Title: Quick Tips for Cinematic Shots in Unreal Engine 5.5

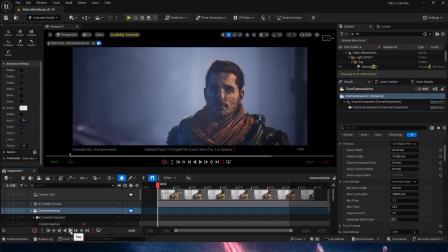Hello everyone, in this tutorial we're going to cover some clicks that we can give a camera, a cine camera in UE5 to get a cinematic look on our scenes, because the default camera that we get once we drop down a cine camera into our shot looks something like this.
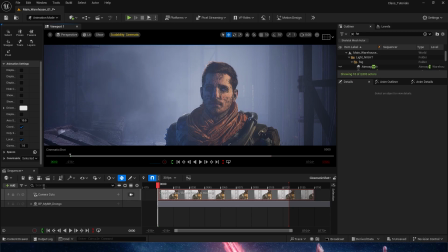Say I'm going to step on my sequencer and then on my viewport in the position where I want my camera, and then I'm going to click on this button, and this is the basic camera that we get,
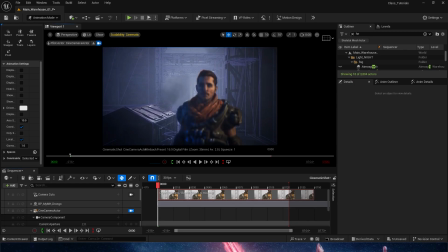and it's fine, I can push in with the camera and then get close to my character and then get him in focus and all that good things.
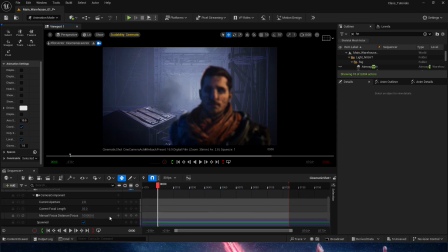But this is where we should start actually playing with some of the values. And today I'll teach you the basic values that we can change here to make something look better. And the very first thing that we gotta play with is the current focal length.
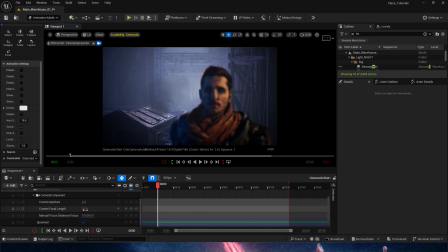And the focal length is essentially going to tell the image to be more iFish-like or more 3D, if you will, or more flat, which is gonna make it look more cinematic. So by default, the focal length of a camera in Unreal Engine 5 is 35 millimeters.
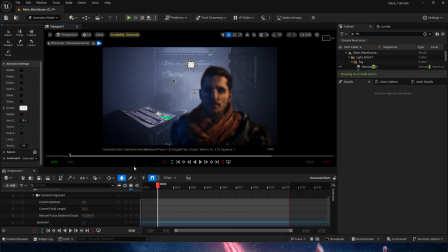That makes it so it's super iFish, super video game. So let's see what happens.
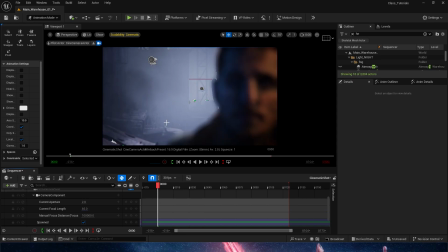If we go as far as an 85, we'll start getting this.
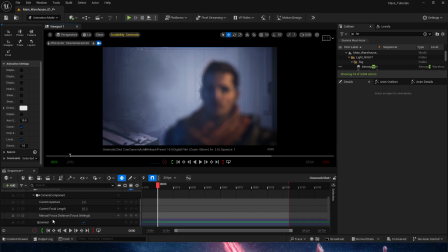Now with this, obviously we have the second problem, which is the manual focus distance down here, right below the current focal length. It's super far away. So we're gonna start pushing it in by lowering that value and getting my character on focus. And you already start seeing how this looks way more cinematic than what we had before.
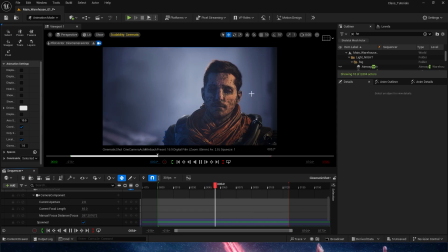If I were to hit play here, we get this frame where he is very close to the camera, and the background is also being brought closer, because the higher our focal length is, the closer the background is gonna get. Now the background is super out of focus, and that is being controlled by the current aperture. So right now the current aperture is at 2.8.
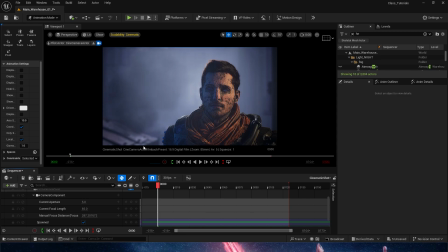If we were to leave this to, or move this to 5, we see how the background starts getting clearer, and the opposite happens. If we go to 1.2, we can get a more blurry background. So for example, if we're gonna leave it by default in 2.8, we could go even further with our current focal length and get a 200.
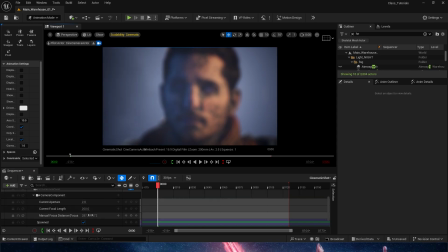And if we get to this shot like this, and we're gonna have to work with the focus distance here, which we can manually work through here in the sequencer, or we could do the better way. We're gonna, for the first time, click on our cine camera actor. And here in the details panel, we have a couple of things that we can play with.
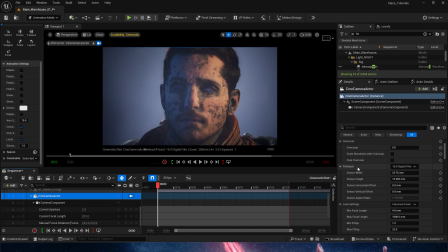First and foremost, if you know about cameras, film back, and then all of these are types of camera lenses that we can start working with, or type of cameras, I should say. And then down here, we do have the camera lenses. So as of right now, what we're doing is we're doing an universal zoom, and we're just playing with the values ourselves.
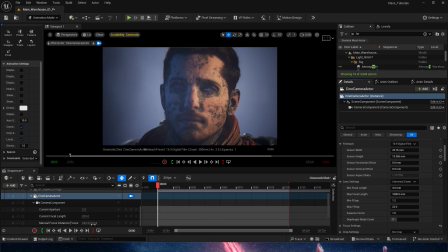So we have a minimum focal length and a maximum, which is this value here. We're currently in 200. And then we have a minimum f-stop and a maximum f-stop, which is how much we can crunch the current aperture on the lower end and on the higher end. But essentially, we're just playing with these values. And down here in the focus settings, we do have the ability to do out of focus or manual focus.
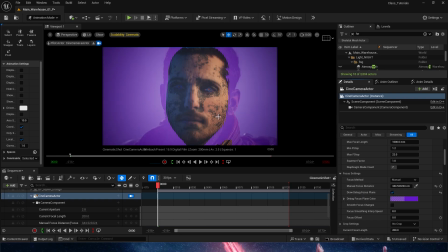But the important button here is draw debug focus plane. That's going to create this little purple manual plane that we can then play around with by moving it and making sure that our character here is in focus. Now, by holding down control, you get the ability to
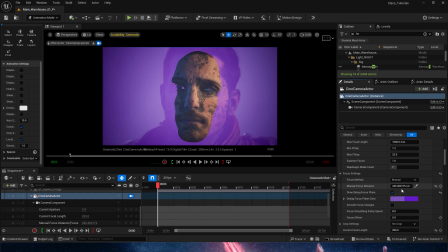move or click, hold on click here on this value and make it move slower, essentially. So what I'm trying to do is get the eyes of my character here in focus. And then as soon as we're done, we can turn it off. And we can see that this now looks very cool.
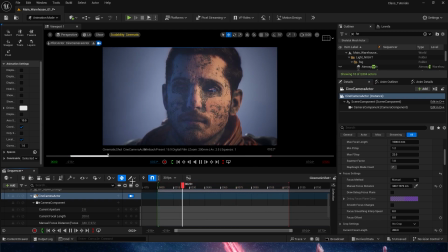We have his ears out of focus actually here, because we are doing a very low or a very shallow depth of field. Thus, the current aperture is this low. If we crunch the aperture and put it a little higher, we can see that now the ears are getting more in focus,
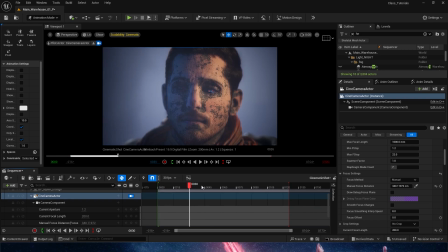or we could go even further down and blur all of that out, and we can even see how the edges of his face are now in blur. So this is very interesting.